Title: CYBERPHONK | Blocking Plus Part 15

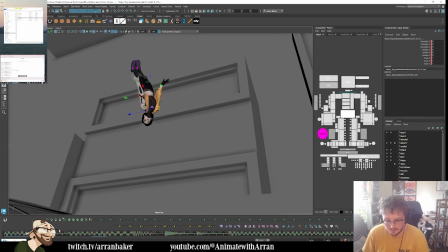2237s
So you can add an extra in between here.
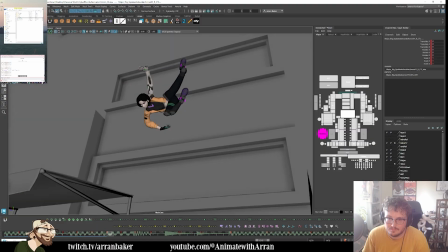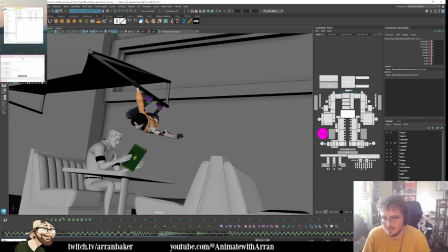2250s
So now we hear that accent, that's where we're snatching. So there's an extra 2 there where I can create the breakdown.
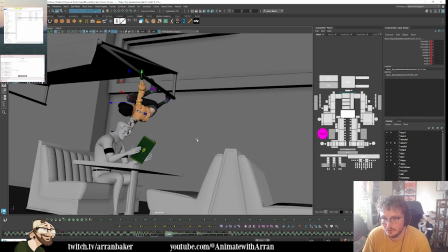2259s
I had to come through and grab.
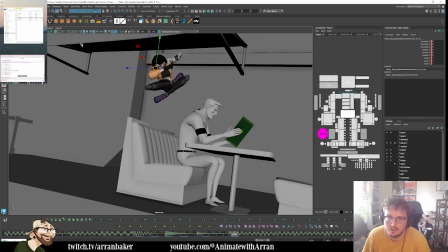2265s
There is part of me, I just need to look at my frame. Is it now too high?
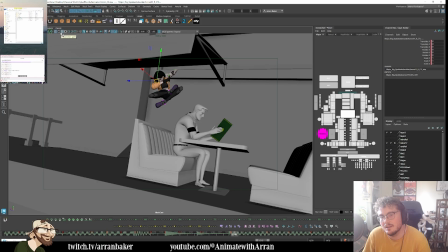2270s
She's kind of near the edge of frame. So my concern is,
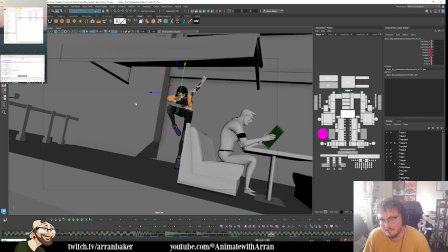2279s
do I go higher with the camera? And then it drops down here? I think I might need to, which means I can also bring her higher again.
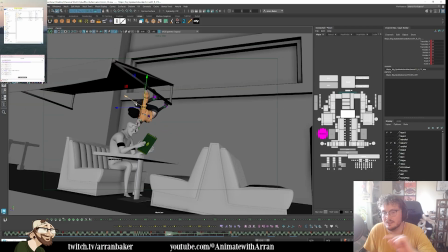2290s
Just because I feel like I want to see a very clear silhouette of her arm grabbing it, and I feel like there's just not enough room. So I think I need to make some tweaks again. So let me just grab this stuff again.
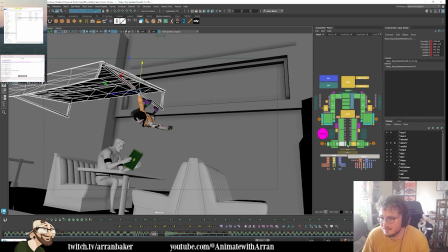2307s
It's all gonna be worth it in the end.
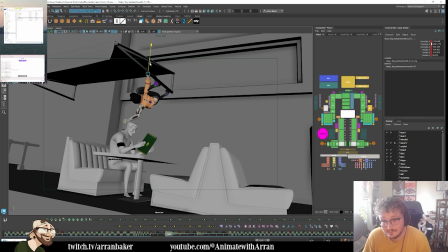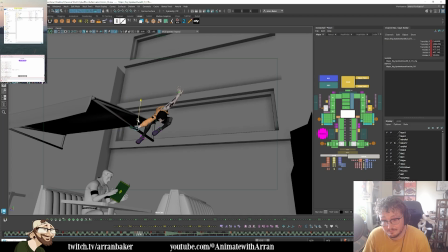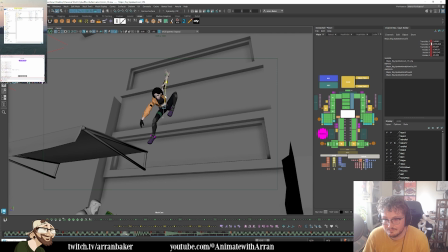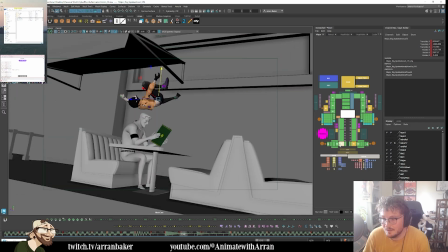2333s
Then here, same thing.
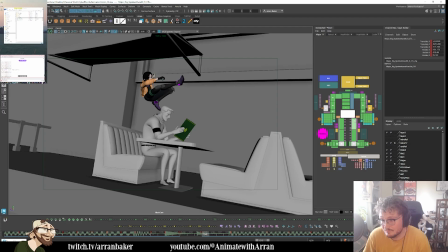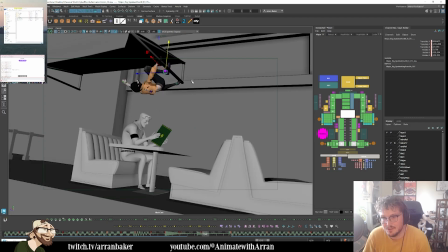2351s
So you can see now she's actually coming
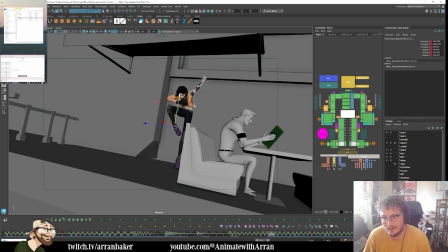2356s
out of frame.
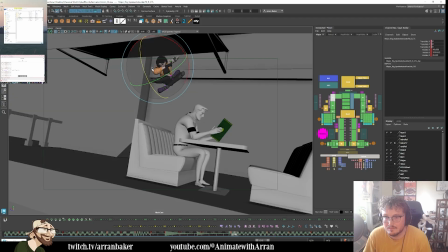2361s
I think that's okay. There's something with that arm that's going through the wall. Yeah, going through the wall.
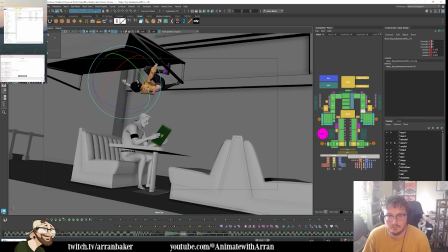2375s
So now I just need to tilt the camera up. Maybe just save this. So let me take the camera,
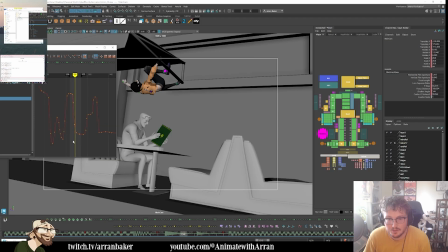2389s
and it's our rotation X. We're just going down to low here.
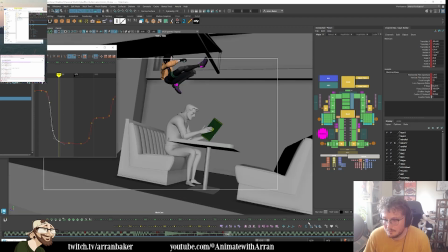2399s
So let me just scale this back.
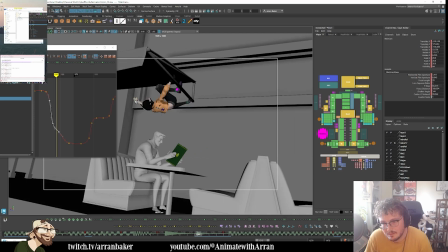2405s
Is that too much? Somewhere around this. She comes through, she grabs the menu.
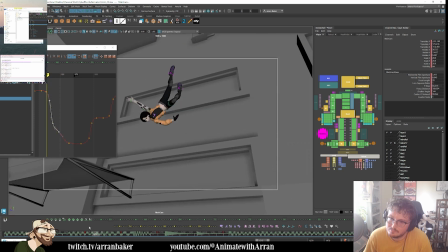2417s
There's also... Do we need
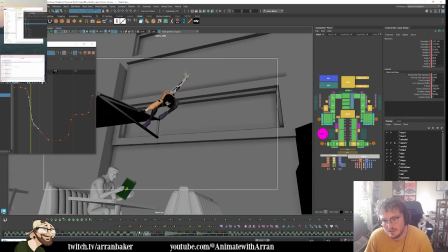2426s
to make it travel, because there's a lot of space on screen.
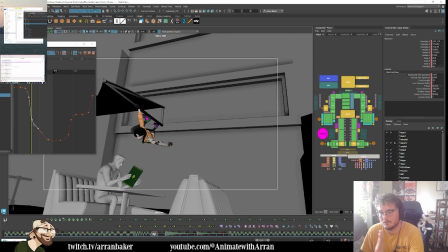2434s
Like, there's a lot of negative space on screen right here, which I think actually we could benefit from seeing more on screen left, because that will reveal the robots earlier, which is who we need to be focusing on.
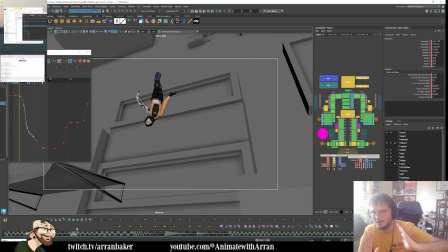2444s
So it's a question of, I don't want to rotate it, right? The more I rotate it, the more we expose perspective, and that makes it feel more 3D. And I know it looks 3D, but the point is we want to limit how 3D it looks. So because I want it to feel more like an anime from the 90s, right?
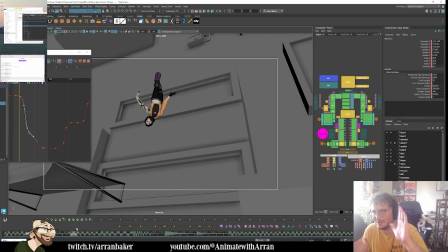2461s
But they don't have these crazy dynamic cameras. So even though we are moving, I understand that we are moving a lot through 3D space. I've deliberately tried to keep it so that the camera is generally pointing in one direction,
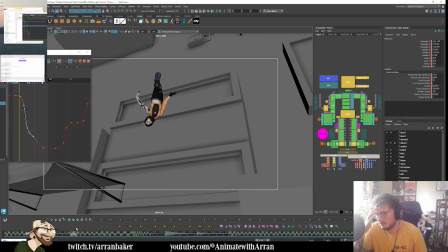2476s
so that it doesn't feel crazy dimensional. We try and keep it flat through each beat. As we transition through each beat, that's okay.